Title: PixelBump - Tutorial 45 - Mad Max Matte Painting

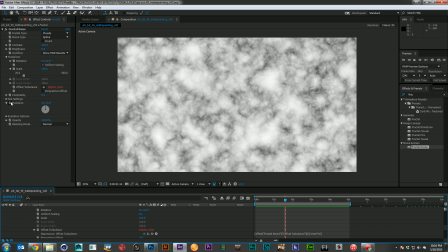1000s
And I'm going to go ahead, put an expression on the evolution as well. And I'm going to use that same time times 50,
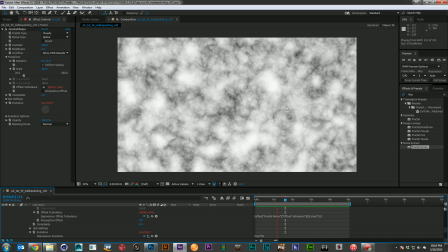1012s
just so I have a little bit of offset here. And again, that's probably way too fast. So let's try 10 for that value as well.
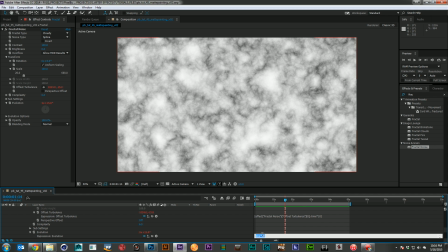1026s
Maybe a little more than that. That doesn't look like it's doing anything now.
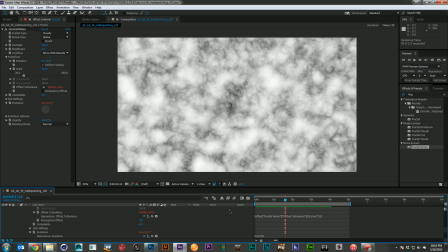1031s
So we'll try 20. There we go. That, I see the undulation. All right.
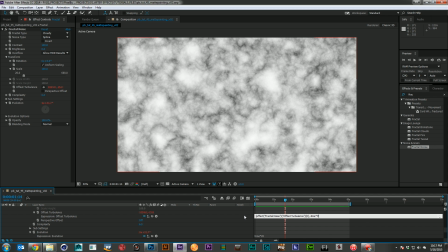1039s
I'm going to go ahead and preemptively slow this guy down to 7. Just a little slower, I think. There we go. Again, subtle. Subtle's going to go a long way. We're going to have a lot of these layers with animated haze, and I don't want any of them to be too standout.
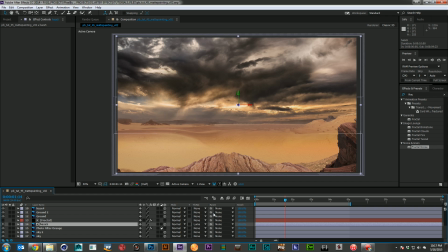1056s
So we'll create that as a Luma matte.
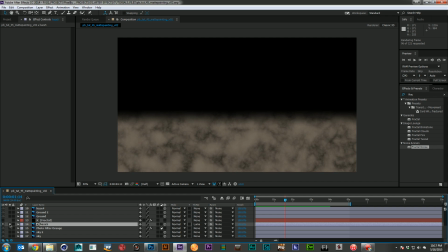1059s
And then if we look this over, we can see we have this nice billowing haze happening.
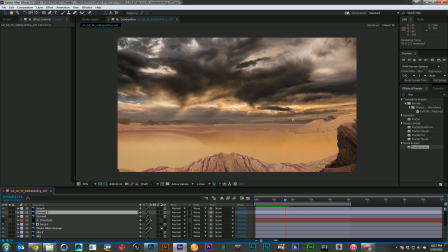1069s
And we can see it happening back here as well. There we go, just a little bit of animation. Nice and subtle. Nothing that's going to draw your eye and scream that this is an effect, but just adds another layer of believability to the image.
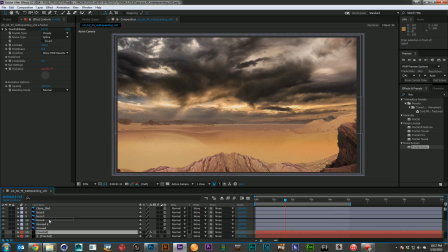1088s
So let's go ahead, duplicate that fractal again. We'll pop it up here against haze 4.
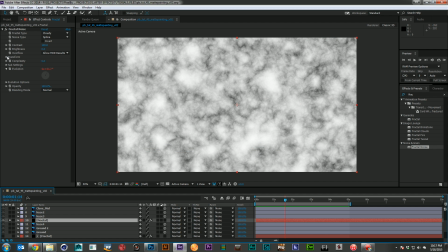1094s
And let's go ahead and switch it up a little bit. We don't want these to be exactly the same.
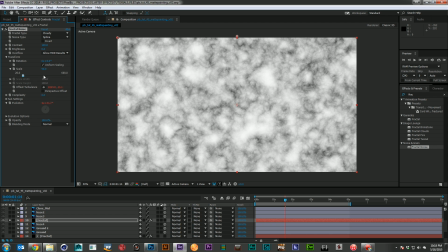1099s
So maybe the scale will be a little different. Maybe we'll come down here and we'll change some of our initial offsets. So maybe time, this one will be a little closer.
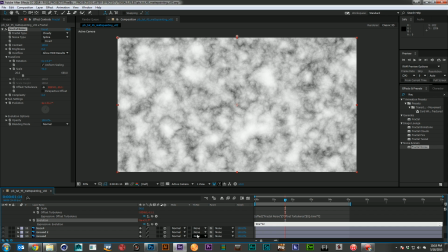1115s
So maybe it moves just a little bit faster, maybe 22 and maybe 8. So we'll have just that little bit of offset there. And we'll change our random seed up.
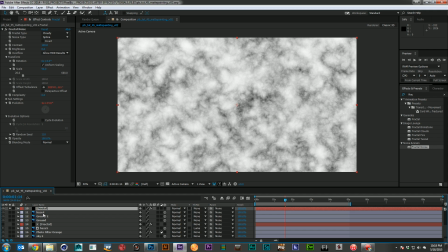1132s
And that should give us enough difference. So then I'll go ahead and Luma matte that one.
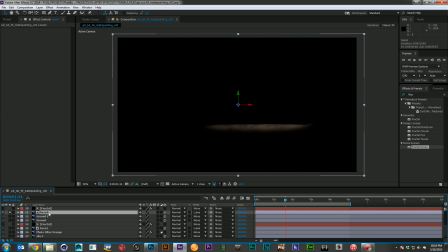1138s
See how that one looks.
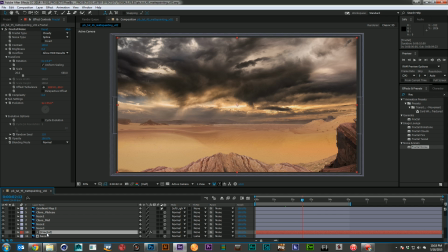1147s
That looks pretty good to me. And we'll just keep going. We'll add another fractal here, drop it above haze 3.
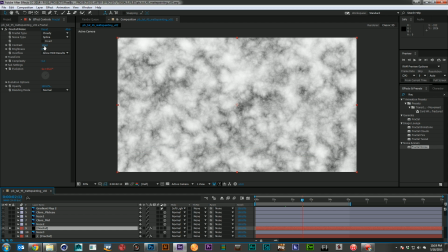1155s
And again, it's a little closer, so maybe we will
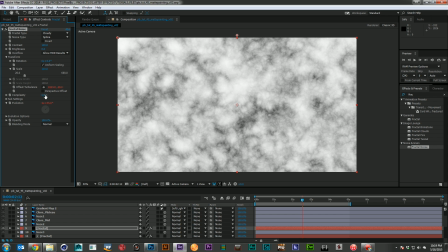1162s
transform this one up a little bit. And let's go ahead and come down to our evolution options.
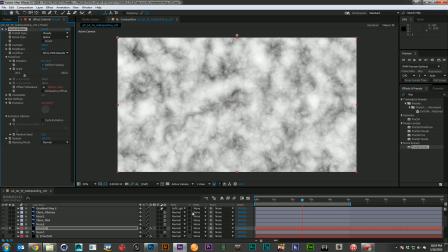1169s
We'll change random seed, and we'll go ahead and change just a few of these options here. So maybe 9 and 23.
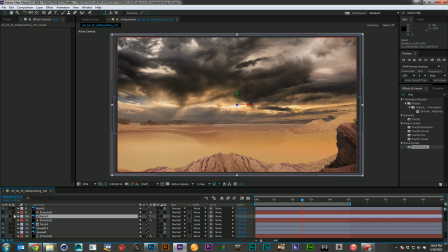1186s
And we'll Luma that one. And we'll check that.
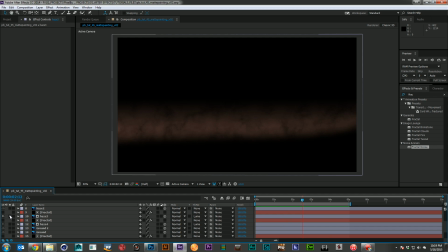1194s
Yeah, that feels really nice. I like that one a lot. Let's see how these guys are all playing together.
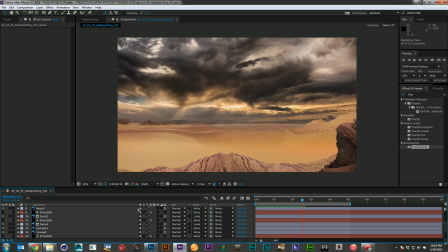And I hope YouTube compression doesn't completely ruin this, because we are getting a really nice subtle haze effect.
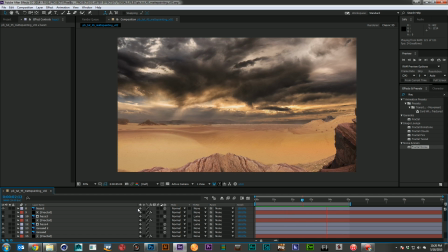1221s
It just feels like there's some sandstorms going off in the distance, and that they're very large. We don't have a lot of fast moving sand. It's more like a large sandstorm. So that's great. Let's go ahead and finish this out.
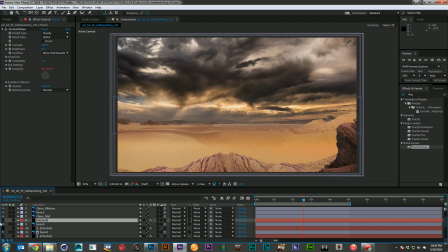1236s
We'll add one more for our level 2 haze,
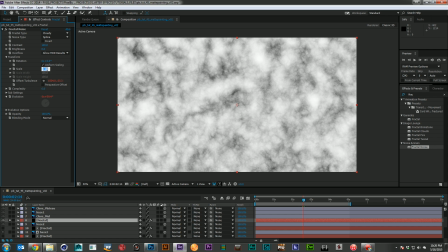1240s
and we will maybe go just a little bit bigger, 115, and we will again change the evolution options, the random seed.
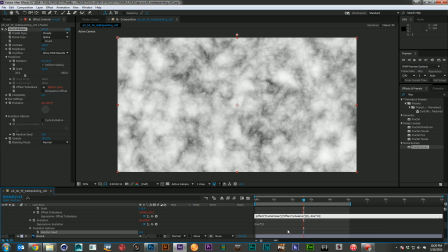1254s
Let's come down here, we'll go 10 and 25.
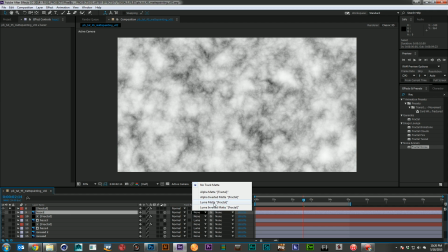1265s
And once again, a Luma matte. So there we go.
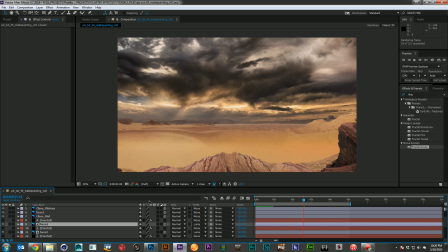1269s
Now we've got all our hazes working together with some animation just to make them come to life. Very nice, very nice. Really liking that. Let's see, which haze is that?
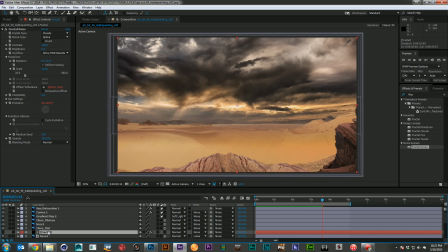1286s
This is our close haze. Yes, we definitely want this on our closest haze. So let's go ahead, just change our options here to 125. This one's much closer, and we'll give it a different random seed.
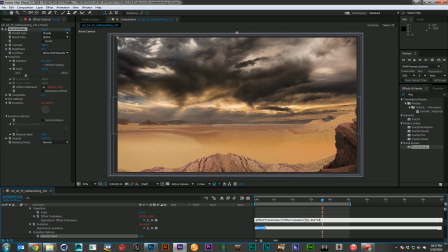1306s
And let's go 12 and 30.
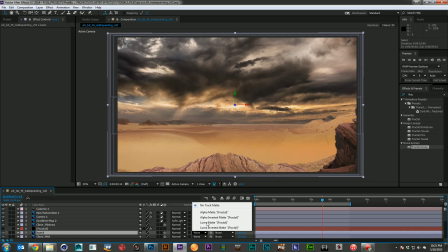1314s
And we'll go ahead and Luma matte that one.
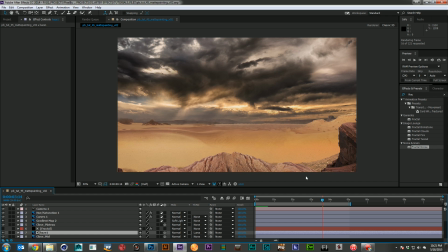You know, that one could actually use a little more punch. So I'm going to go ahead,
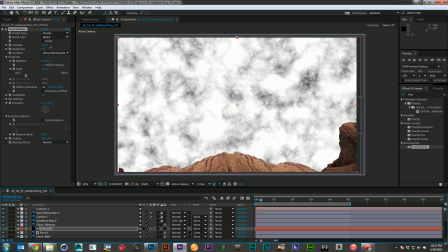1335s
solo it for a second, and I'm just going to bring up the contrast a little bit more.
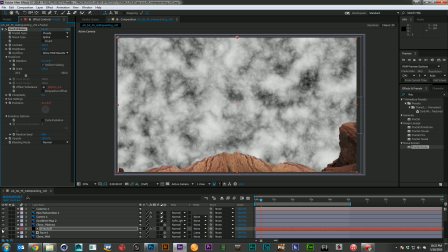1343s
There we go.
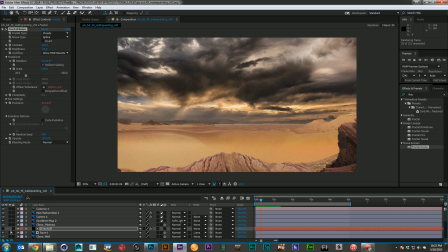1348s
Now we should see it a little more pronounced. And again, I'm not looking for it to grab attention. I just want to be able to kind of notice it and accept it as an element in the scene without it being distracting.
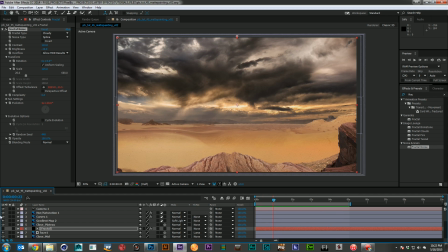1366s
There we go. There, that's looking pretty good. Now, I think the next thing, I want to do is add a little more contrast to the image.
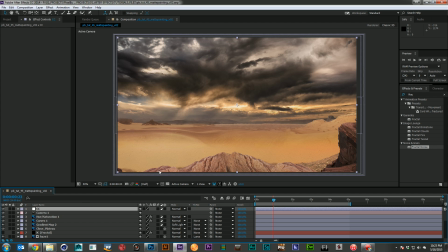1384s
I'm going to just add another set of curves here, just to give it a little more S curve. Just more of that film look. So I'll go ahead and just really slightly, I just want to darken it a little bit without losing too many of those highlights.
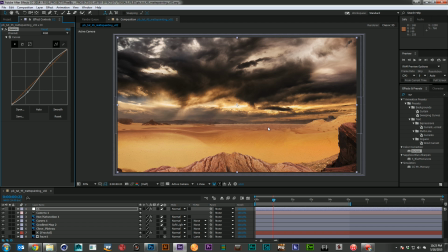1401s
Just a little more contrast, really make it look a little more punchy. And after that, I'm going to add a little bit of glow to this. And the reason I want to do that is to kind of
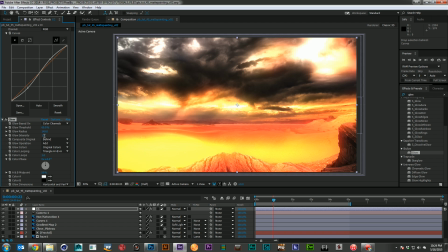1421s
give the image a little bit to bring together, but I also want it to just feel a little more alive
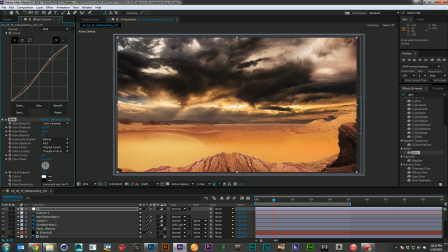1431s
with the light sources. So these light sources feel a little bit more like they're really burning through those clouds. So nice soft glow and a really low intensity. And you can just see it's again subtle, but it really does add something nice to the image.
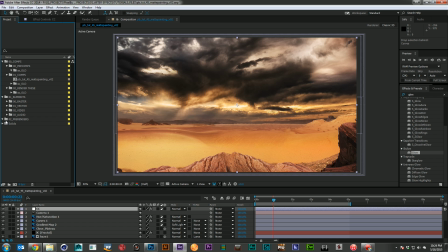1451s
So with those in place, I'm going to go ahead and grab a piece of video here, and I'm going to just throw some grain over the top of it.
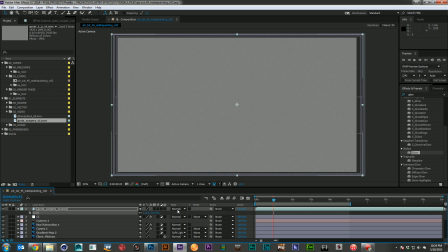1461s
And I'm going to scale it up a little bit and use an overlay.
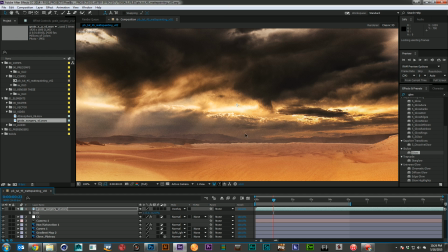1467s
And this is where we really need to zoom in and do a preview. Let's kind of see what we're dealing with. I think that grain may be just a little too heavy. Yeah, it's just buzzing really, really badly.